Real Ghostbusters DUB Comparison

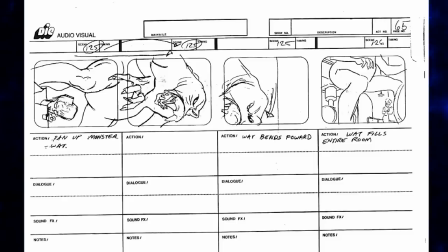[20:46]
This scene ended completely different originally as Janine turns and screams, seemingly at what?
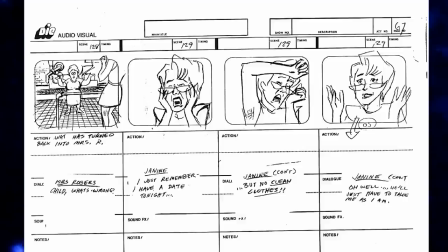[20:52]
But it's a fake out as she just remembered she has no clean clothes for her date later tonight.
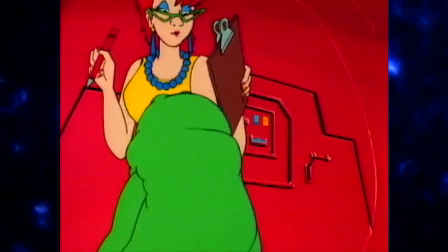[20:59] Knock it off, Slimer. Go back upstairs with Precious. Knock it off, Slimer. Go back upstairs with Precious.
Motherly Janine being so mean to Slimer just doesn't fit. She should probably breastfeed him.
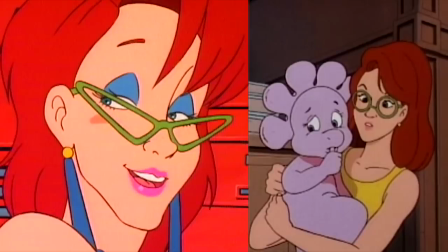[21:13]
Since there was the drastic design change with Janine, it's more jarring having the nicey nice voice come out of her original look.
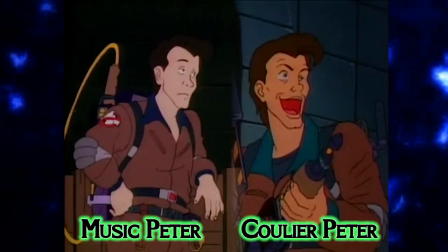[21:20]
However, I do feel like Peter's expressions kind of changed to fit the new voice too,
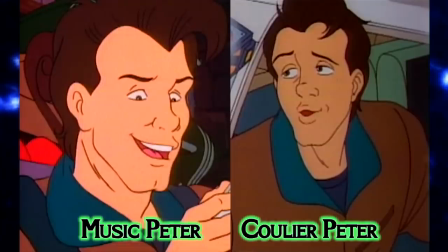[21:25]
so even there it's a bit off-putting having Peter have these kind of sly expressions but sound like a doofus.
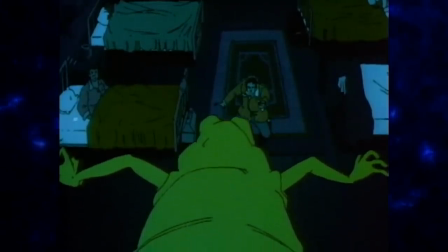[21:31] Slimer, if you had any days left, they'd be numbered. Slimer, if you had any days left, they'd be numbered.
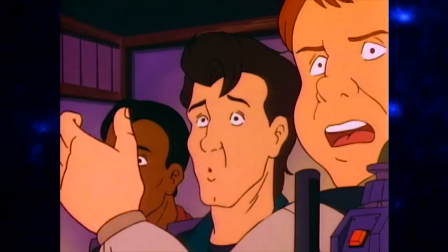[21:38] Oh, cut it out. What? I asked you first. No, what is its name?
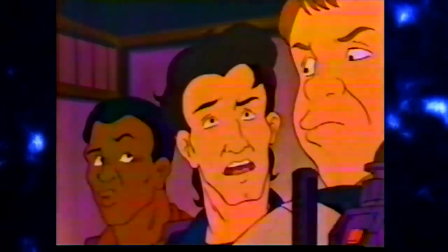[21:43] What? I asked you first. No, what is its name? Ouch.
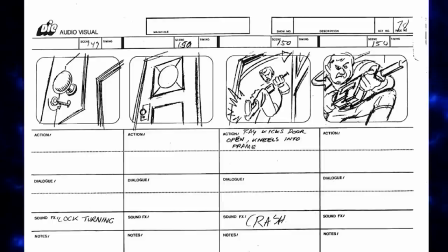[21:48]
Ray made a heroic entrance back into the house on the storyboard, kicking the door open,
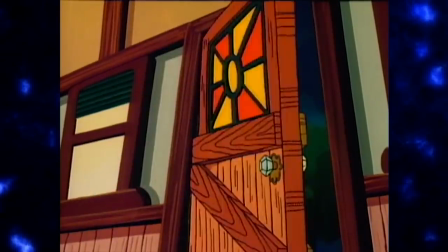[21:54]
where in the episode the door flies open before he can kick it, so he whiffs and falls over.
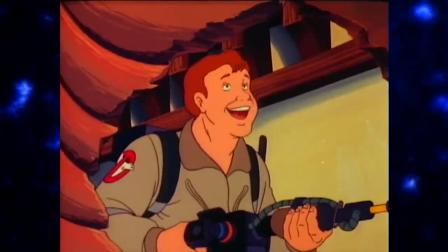[21:59] Ow! This is great. We've got a classic haunting here. What's this wee stuff?
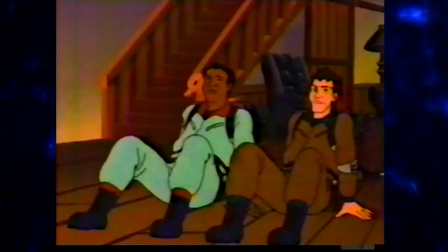[22:04] You're still standing. What's this wee stuff? You're still standing. Hey!
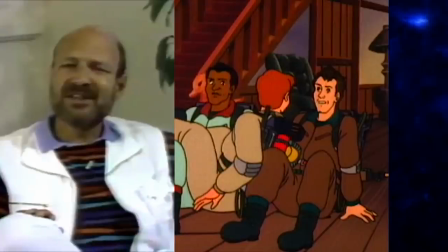[22:10] I sit corrected.
This is a very Lorenzo music Peter line, so how does Coulier do with it?
I sit corrected.
Not his worst.
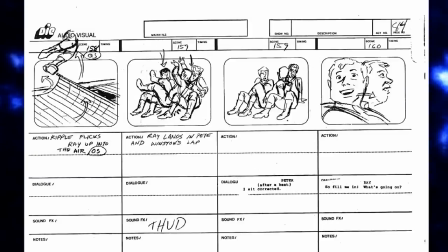[22:22]
Egon was originally on the floor as well in this scene, but in the final he walks in after this part.
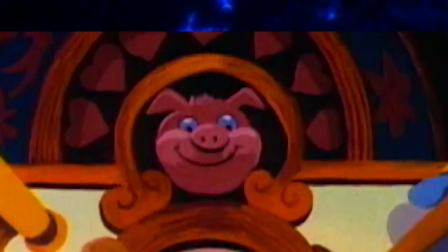[22:28] Ugh, what is that? What? Precisely.
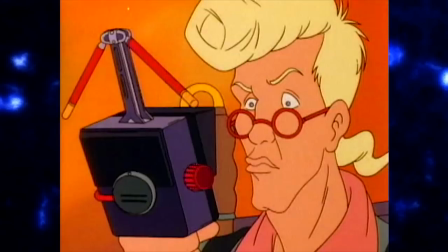[22:37] Generally, you don't see that kind of behavior in a major appliance. You're getting closer. That's comforting.
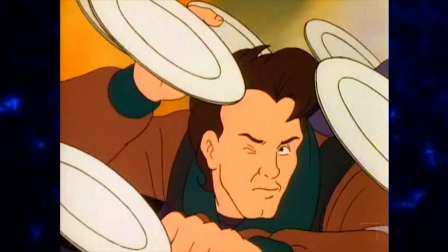[22:43]
Okay, now for the humorless version.
You're getting closer. That's comforting.
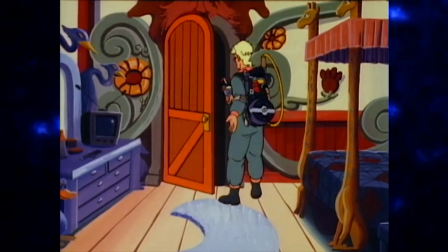[22:49] I don't get it. I believe I've located what? Right inside this closet.
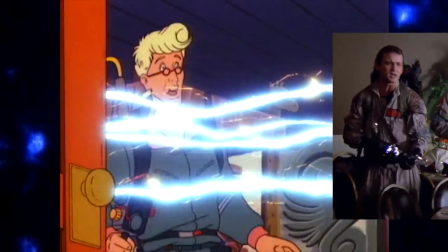[22:57] Yee-haw! Shooting, Tex. Wait, hold it! Cease fire!
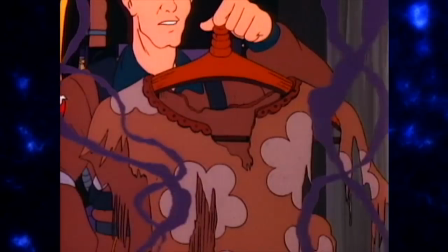[23:02] There's nothing in here but Mrs. Rogers' dress. Wait, hold it!
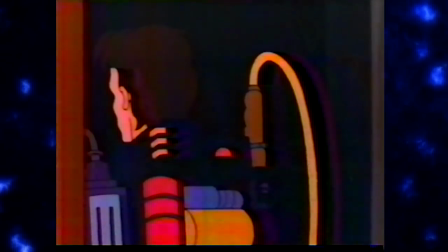[23:08] Cease fire! There's nothing in here but Mrs. Rogers' dress.
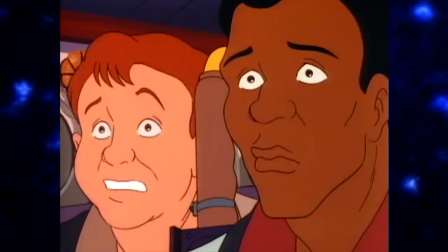[23:13] I don't believe it. Mrs. Rogers' dress is what? Say what?
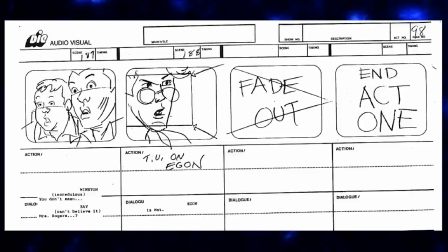[23:18]
Ray didn't have that silly line in the storyboard, so I'm glad they added that.
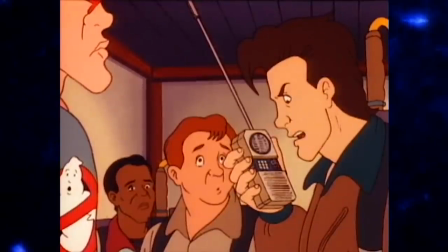[23:23] Janine, this is an emergency. You're in grave danger. Don't say grave. Janine, this is an emergency.
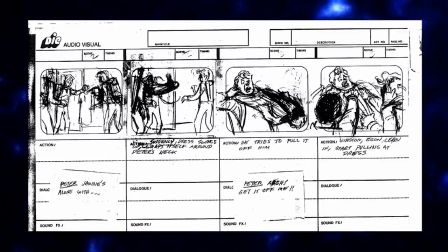[23:29] You're in grave danger.
There's another completely cut bit where Mrs. Rogers' dress attacks and wraps around Peter's neck, and they have a hard time getting a clean shot at it.
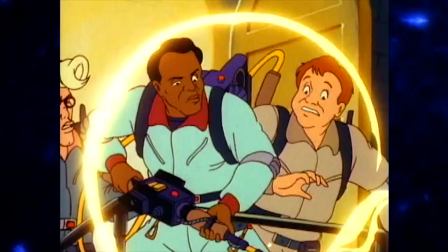[23:38]
It's a little similar to the bit later where they have a hard time trying to get Watt out of Peter's body, so it makes sense this was cut.
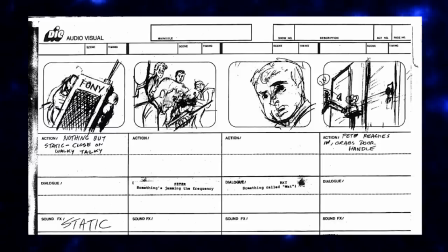[23:45]
I do like the joke that Peter's walkie-talkie is a phony. Wish they had kept that.
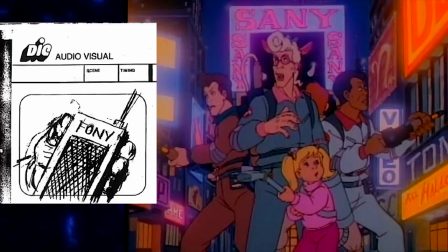[23:51]
It's much better than Sanny.
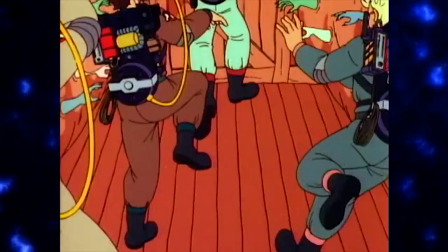[23:53]
That's when everything in this haunted house starts going crazy, and Egon realizes that this was a trap meant to catch them, which is a nice twist.
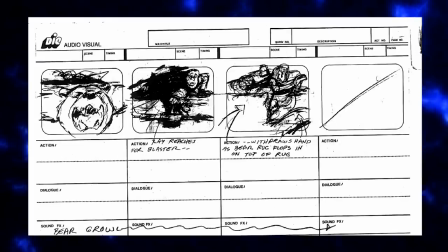[24:02]
There's another completely cut bit with a bear rug coming to life, which seems like it was replaced with these small tables turning into ghost creatures.
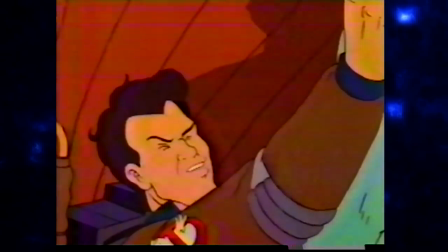[24:10] Will someone tell me what's going on here? Not that I care. I hope we die. What created this house as a trap? That really?
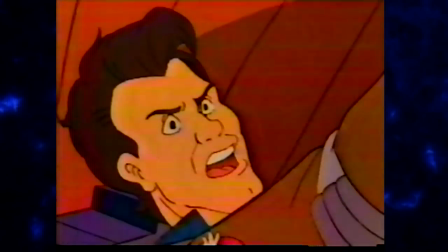[24:21] ticks me off. That really ticks me off.
There must have been some kind of editing there on Coulier's take, because it sounds like there's some kind of clunky line spacing to match the lip flaps.
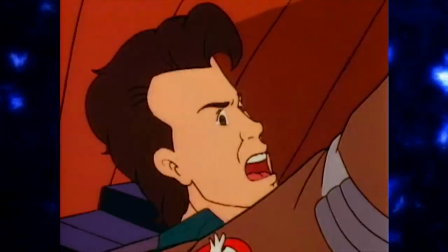[24:32] That really ticks me off. Hey, what are we? Ghostbusters or mice?
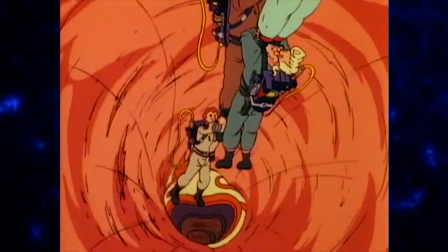[24:40] No, legit, I want to know what we are.
This leads to another fairly creepy moment with the furnace ghost coming after the busters.
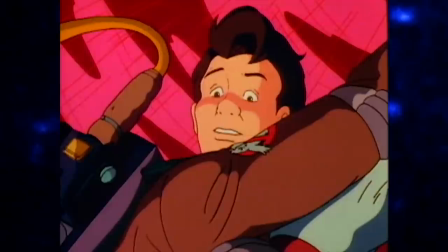[24:49] Hey Pete, you got any ideas? Got any marshmallows? Got any muffernutters?